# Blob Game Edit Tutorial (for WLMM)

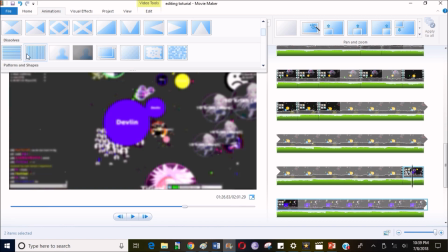[52:26]
can't talk today. These bar line ones, those are actually all of these are pretty good animations.
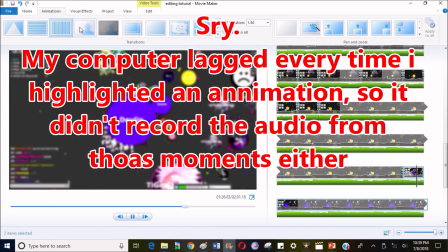[52:33]
But I just pick favorite. Oh well.
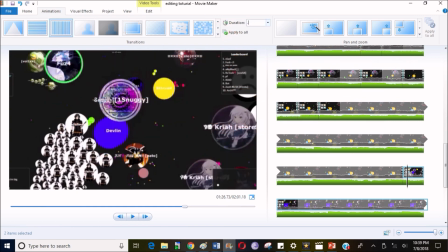[52:36]
And you want to make them pretty small, like 0.1, like seriously fast animations.
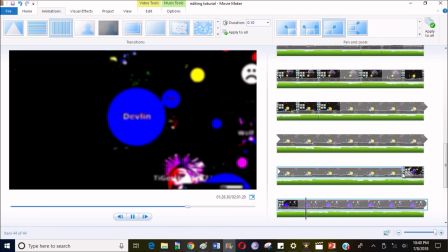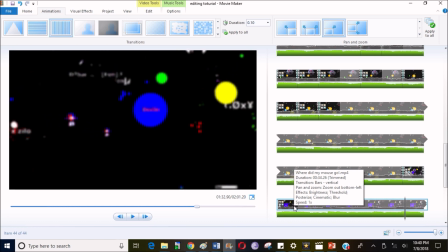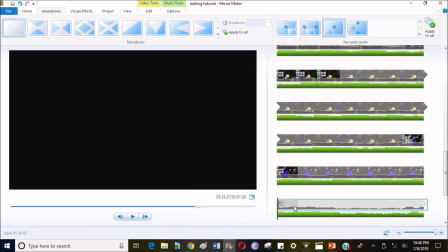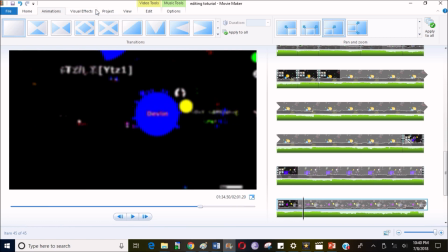[53:03]
And now you want to get rid of all of that.
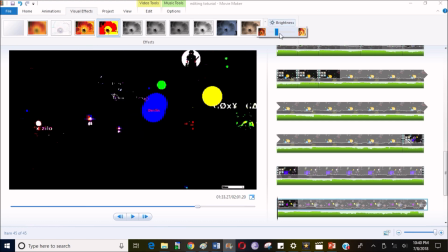[53:05]
Maybe so if like one effect that can get it back to normal-ish, I guess.
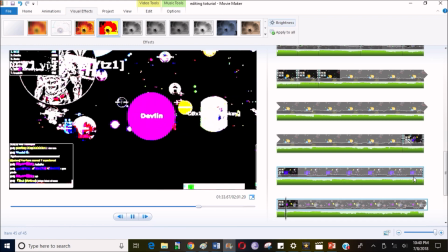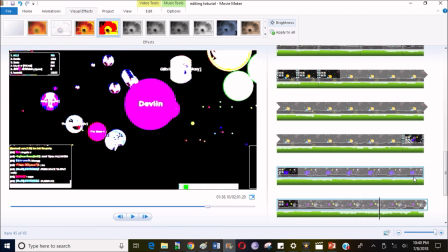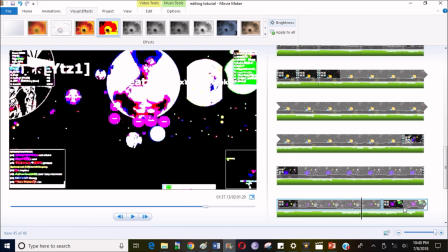[53:25]
Whoops. Get it over here.
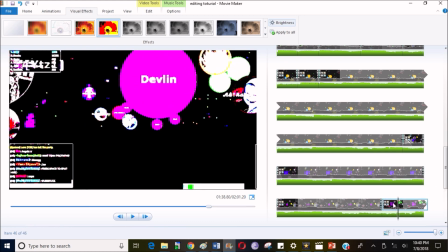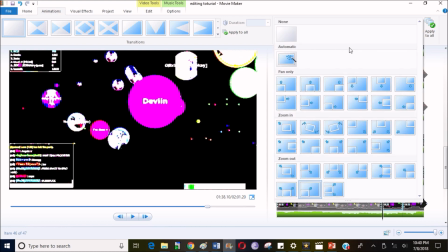[53:36]
Have animation go inwards towards the blob better.
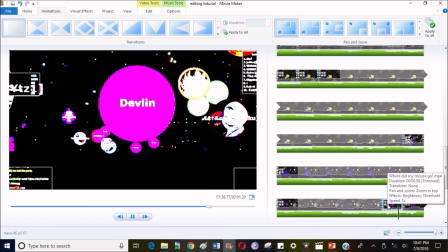[53:43]
So zoom in towards up there because the center of mass is more upwards at the top of the screen.
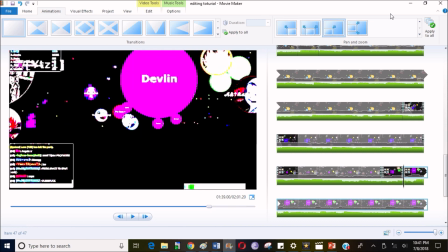[53:55]
Wait, did I get that right? Yep. And now try to zoom down for the bottom part.
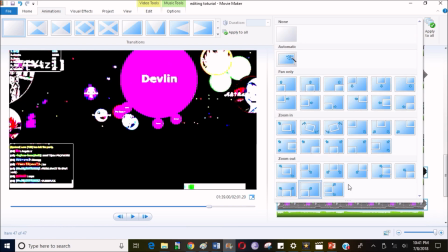[54:03]
So zoom out.
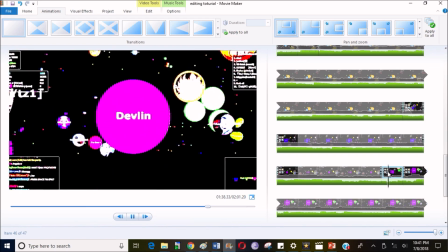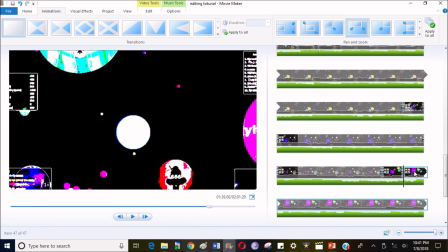[54:13]
Also, let me see here.
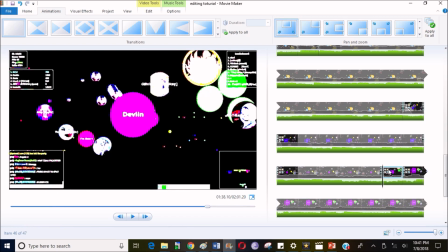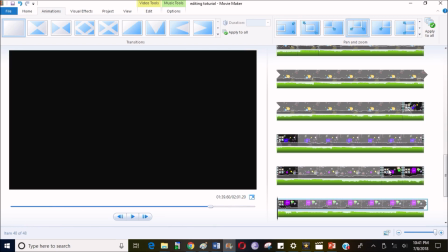[54:20]
Right here at this high point in the music.
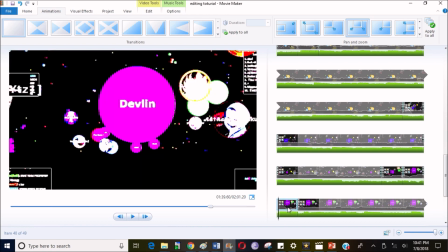[54:26]
You want to add something right there, maybe. Add visual effects.
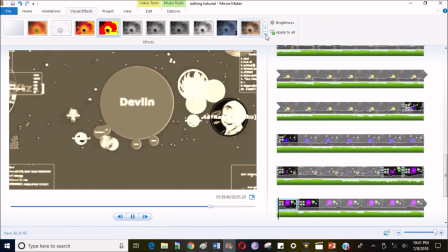[54:31]
That was for a moment. And
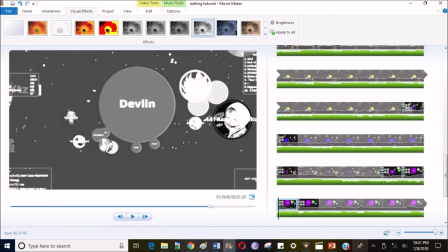[54:37]
maybe that one.
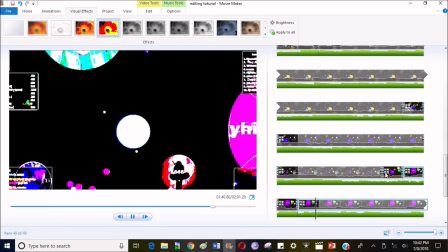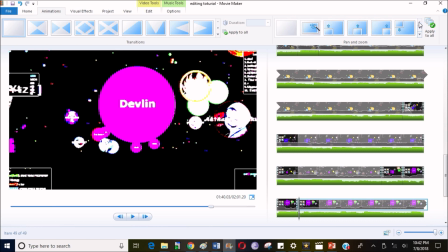[54:45]
And now you should get rid of the animation for this one entirely because the animation is already for everyone after that, which means it gets back to normal when you zoom out.
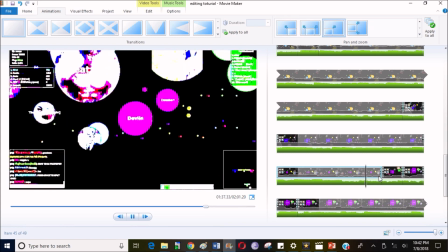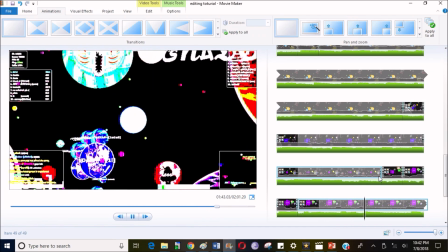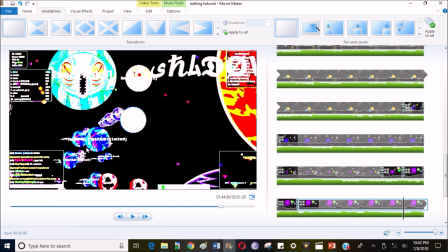[55:05]
Also, you might want to save this. All of this color over here looks pretty cool, so you want to keep that for the part where you get the clip.
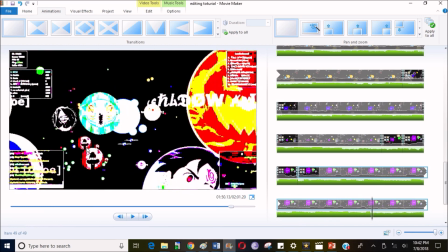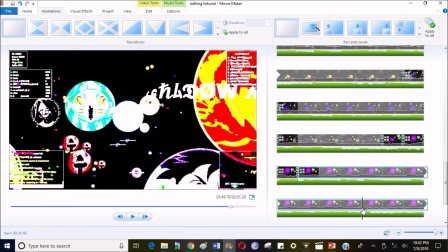[55:20]
So like right here, right before you eat the other person, maybe do that.
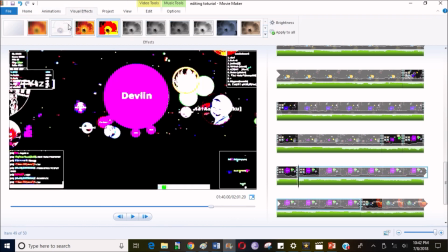[55:28]
Take this and get rid of the visual effect, or maybe sit with something else.
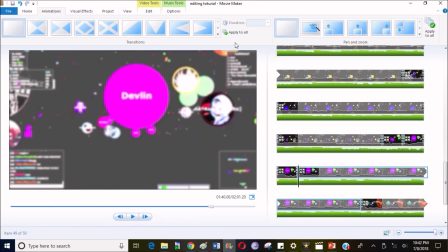[55:38]
Add an animation here so it looks cleaner. Yep, that should be pretty good. So, but much faster. I don't know, maybe I'll just use something like that.
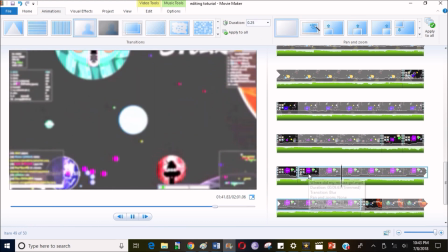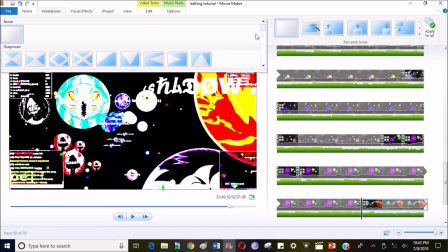[56:05]
Right here, again, same thing, maybe a different animation actually. Because I want to change things up, show you your options.
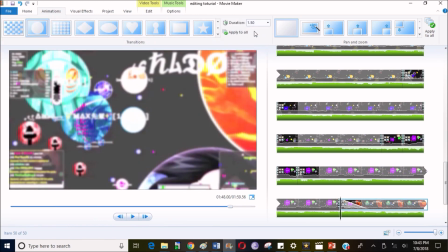[56:12]
The circle one is pretty good. You don't want it to be too long though, because again, it happens in a flash.
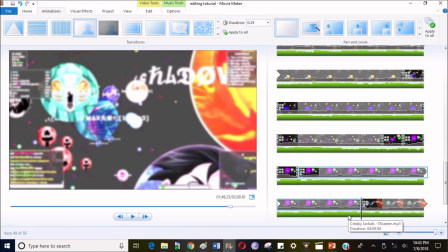[56:20]
Your clip happens in a flash, so that's the animation must happen in a flash.
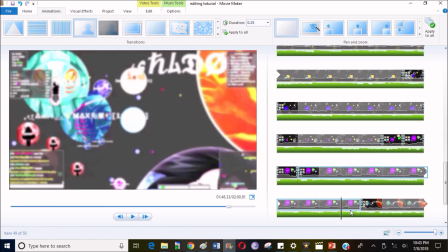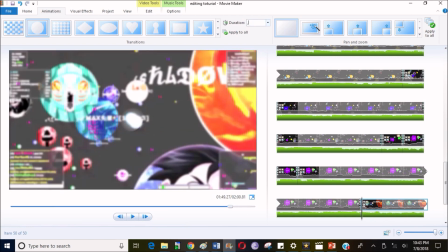[56:30]
And even faster than that, actually. 0.1 should maybe be good. Ah, what?